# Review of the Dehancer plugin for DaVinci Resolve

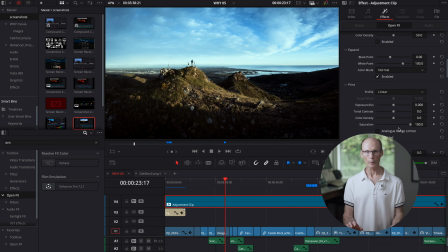242s
So now that I've switched everything off, I'll switch each effect on that I want, one at a time, in order of importance to the final look that I'm going after. Before I do that, I'll show you film profiles.
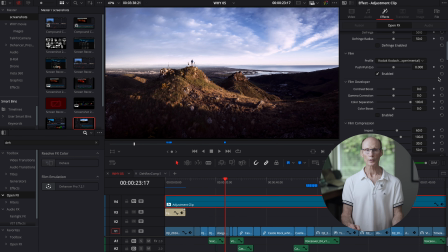254s
So if you enable this option, you have over 60 film emulations to choose from, which can be a bit overwhelming if you don't know where to start. So best to play around and note down the film looks that you like. The push-pull slider refers to an analog process where the film was over or underdeveloped,
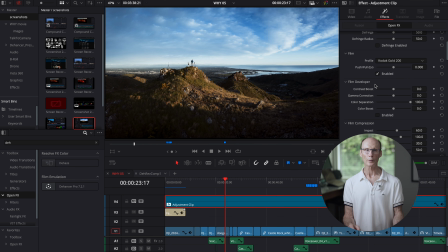274s
depending on whether you thought you might have underexposed or overexposed the film. It's similar to adjusting exposure, but not quite the same.
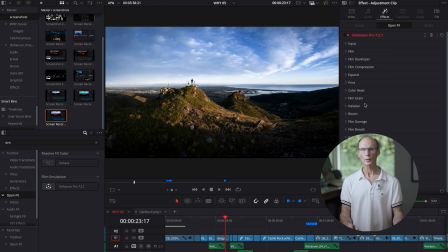282s
First, I want some film grain to distract from the clean digital look. So I'm going to choose 65mm ISO 500 as it's a reasonably subtle grain.
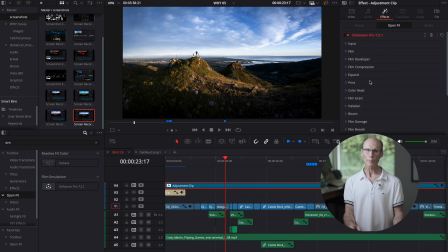292s
Next, I enable film compression. This mimics the way film handles bright or overexposed areas. So in digital captures, overexposure tends to show up more abruptly, whereas in film, the transition to overexposure is much more subtle.
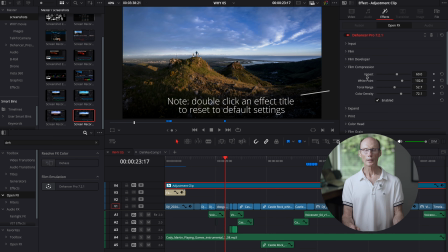309s
In effect, more of the highlights get shifted towards the midtones. There are a number of adjustment sliders in film compression to tweak the effect,
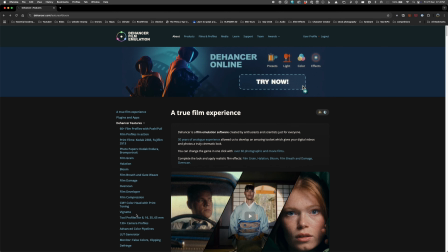318s
and the documentation on the Dehancer website gives very clear explanations of what each slider does,
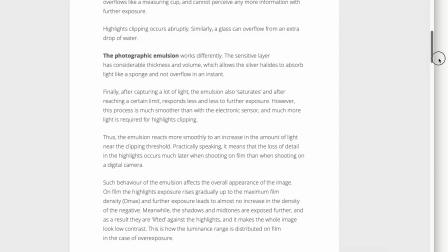324s
so I won't go into the details in this video. Suffice to say, you have a lot of control over how film compression is applied.
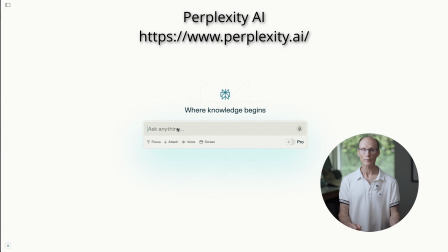333s
Another very effective way I've found to get help on specific effects is to use an AI tool such as Perplexity. So just type in something like, what does film compression do in Dehancer Pro?
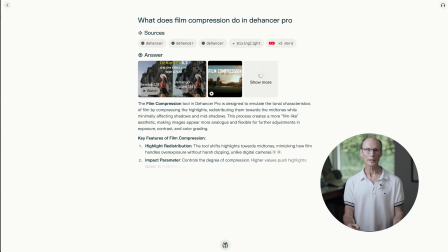347s
And you'll get a very good bullet point summary along with links to the sources that were used.
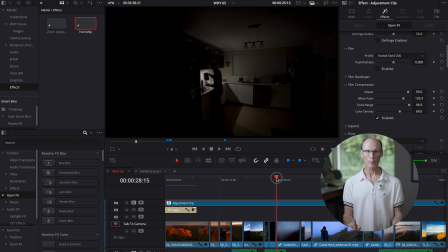353s
I like to look at each effect over different clips. It's important to see how the effect looks over a variety of lighting conditions.
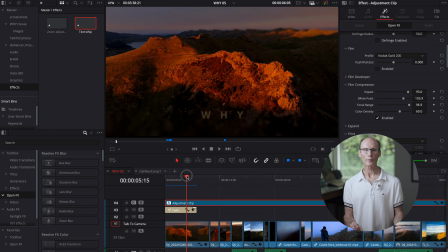362s
For the Y project, I needed to get a feel of how the effect was manifesting in videos shot at sunrise,
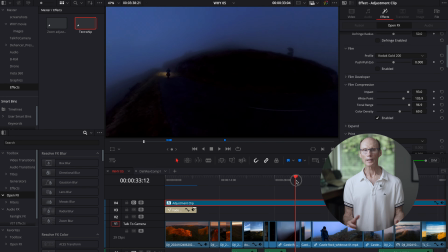369s
on completely overcast days, and even in interiors that were using artificial lighting.
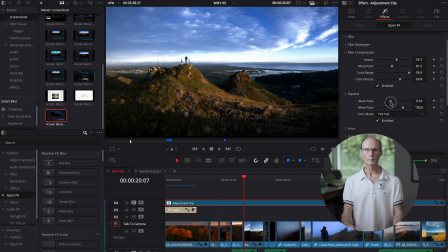375s
Next, I want to enable Expand to set my black and white points. This is one way of affecting the contrast of the look being developed.
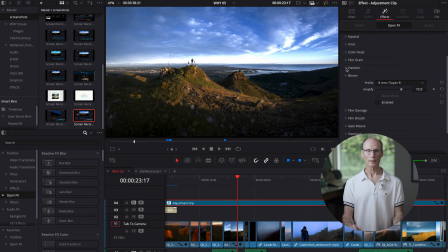384s
Now to address bloom and halation, two optical effects that occur with film. Bloom simulates the soft glow that occurs around bright areas,
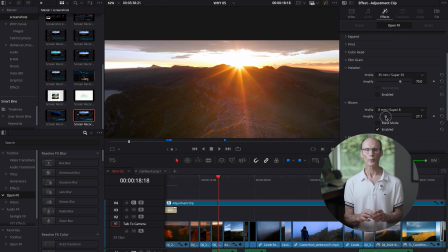394s
and halation is the reddish-orange halos that appear around bright light sources. Of these two effects, bloom is the one that helps my developing look the most.
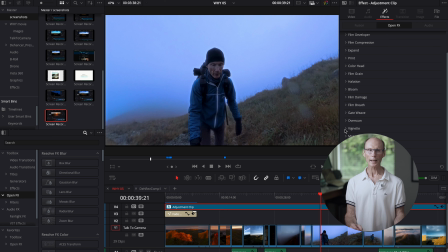406s
Vignette is next on my list. I want to darken the edges of the image to draw the viewer in.
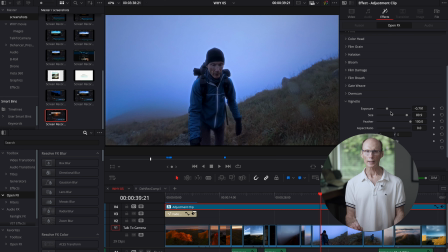412s
I find Vignette can make flat lighting also look more interesting as well.
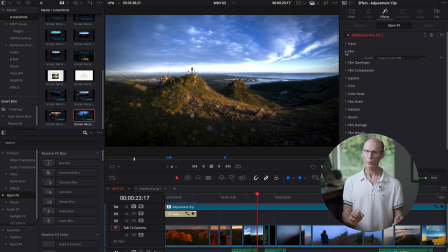417s
To finish off my look, I found that by applying a film look at this final stage helped finish off the overall look. It's subtle, but just reduce the color palette a little more and raise the gamma or midtone.
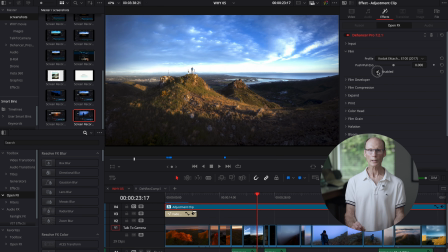432s
So I chose Kodak Ektachrome, which is a reasonably neutral slide film I have used in the past.
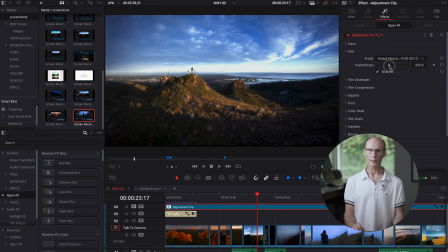439s
I use the push-pull slider to affect the overall lightness of the image.
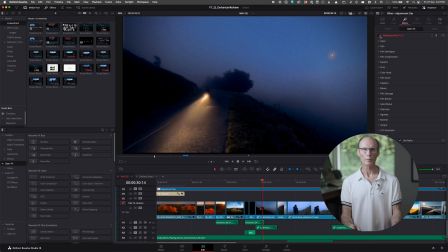444s
Now that I've finished my settings, let's have a look at a few before and after previews from different clips in the video.
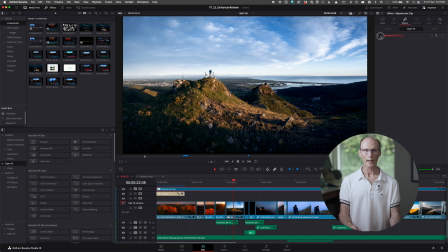452s
So some effects that I haven't used but are worth showing are film damage, overscan, and gateweave.
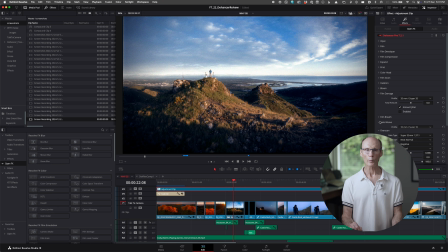458s
So using these would be a really effective way to do flashbacks in a video project, or just emphasize that some footage that you're showing is from the past.
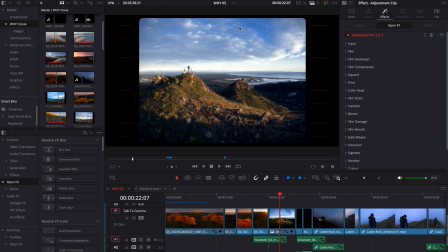469s
A setting worth mentioning is that right at the bottom of the Dehancer screen, you have the option settings.
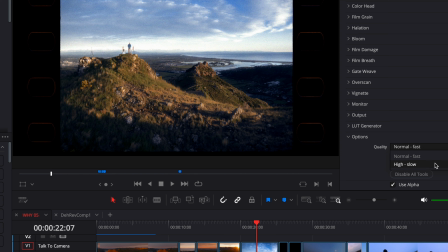475s
And here you can optimize the processing to emphasize either speed or quality. But I did find the quality of the renders was just fine under the fast option.